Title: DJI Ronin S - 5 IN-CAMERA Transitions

What's up, what's going on guys? It's Migs with PolarPro and we have another video for you guys this week. We recently just got the new DJI Ronin S and honestly, it's been one of my favorite gimbals to bring with me to our travels and shoots.
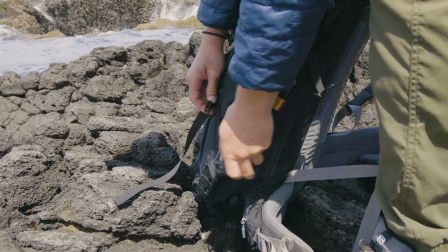We actually brought it to Oregon with us and shot the last couple of videos that we posted. So in this video, I have the lovely Pernella to help me over here demonstrate a few transitions that you guys can do with your Ronin S. So let's get this video started.
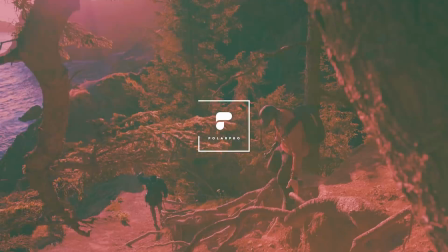So the first transition is called the strafe block.
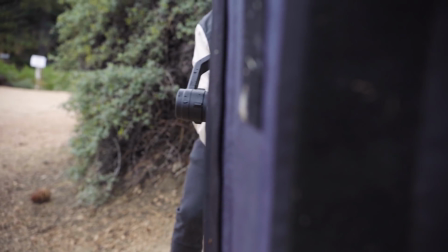It's a great way to change scenery by using foreground objects to change location from one place to the other.
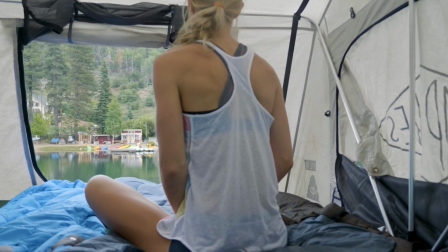And one quick note to keep in mind is you have to have a beginning shot and an end shot to make these work. So this transition is called the push in and the pull out, where you have to push into your subject,
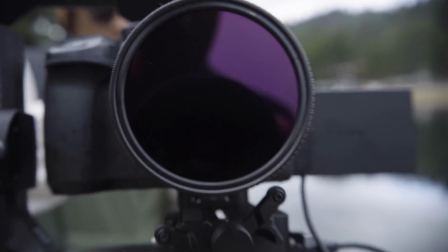covering the frame, and then pulling out onto a different location.
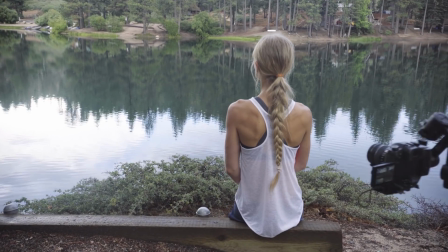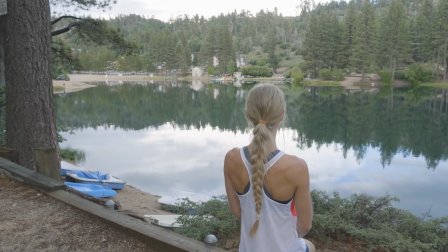This move is called the Skyfall. It's a great way to reveal your subject by tilting your gimbal up to the sky and back down onto a different location.
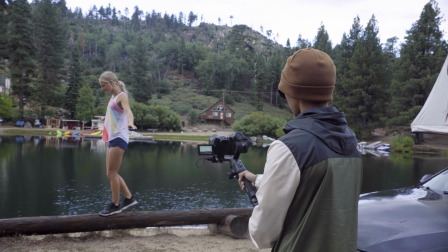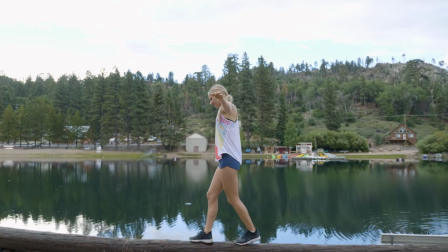So this is one of my favorite moves that you can do with your Ronin S. I like to call it the Inception because of the movie, but you can call it the axis roll.
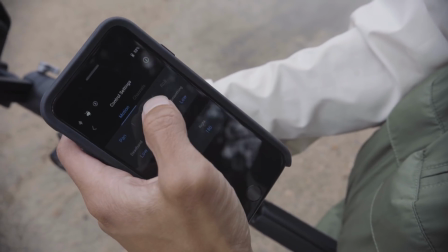So to do this shot, you have to set your Ronin S to flashlight mode and roll your camera
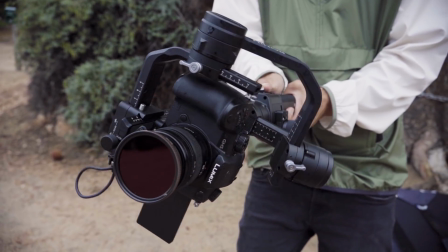360 degrees to get that very dynamic shot for your transition. So you see a lot of these shots in music videos because it's a very unique and dynamic way to transition from one place to the next.
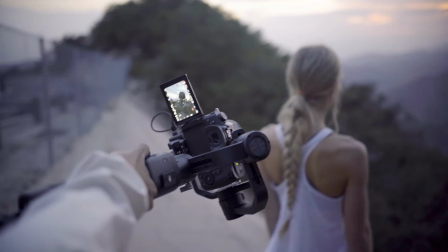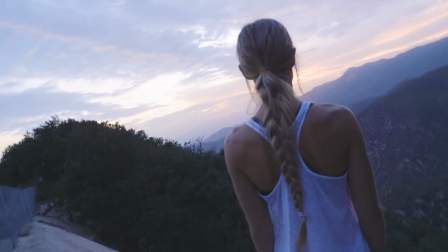So this last transition is called the whip pan, which uses motion blur to connect two clips together seamlessly.
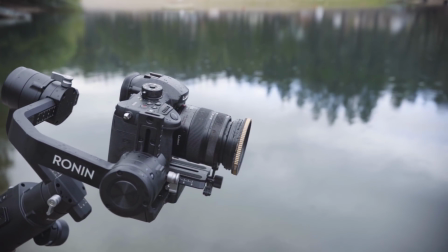So you do this move by whipping your Ronin at the end of the first clip and whipping it in the beginning of the second clip and connecting those two clips together in post.
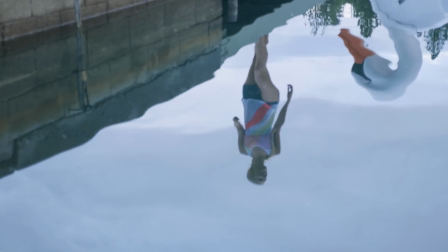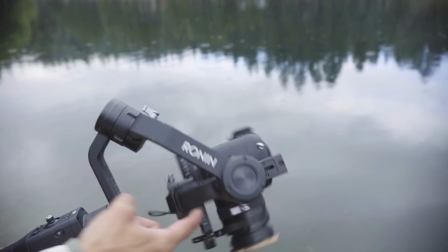A little trick I like to do is pulling the Ronin slightly for the same effect, but with a different style. So that's it for this video. I hope you guys enjoyed it and learned a thing or two about in-camera transitions with your Ronin S. If you haven't subscribed, make sure you do, and we'll see you in the next one.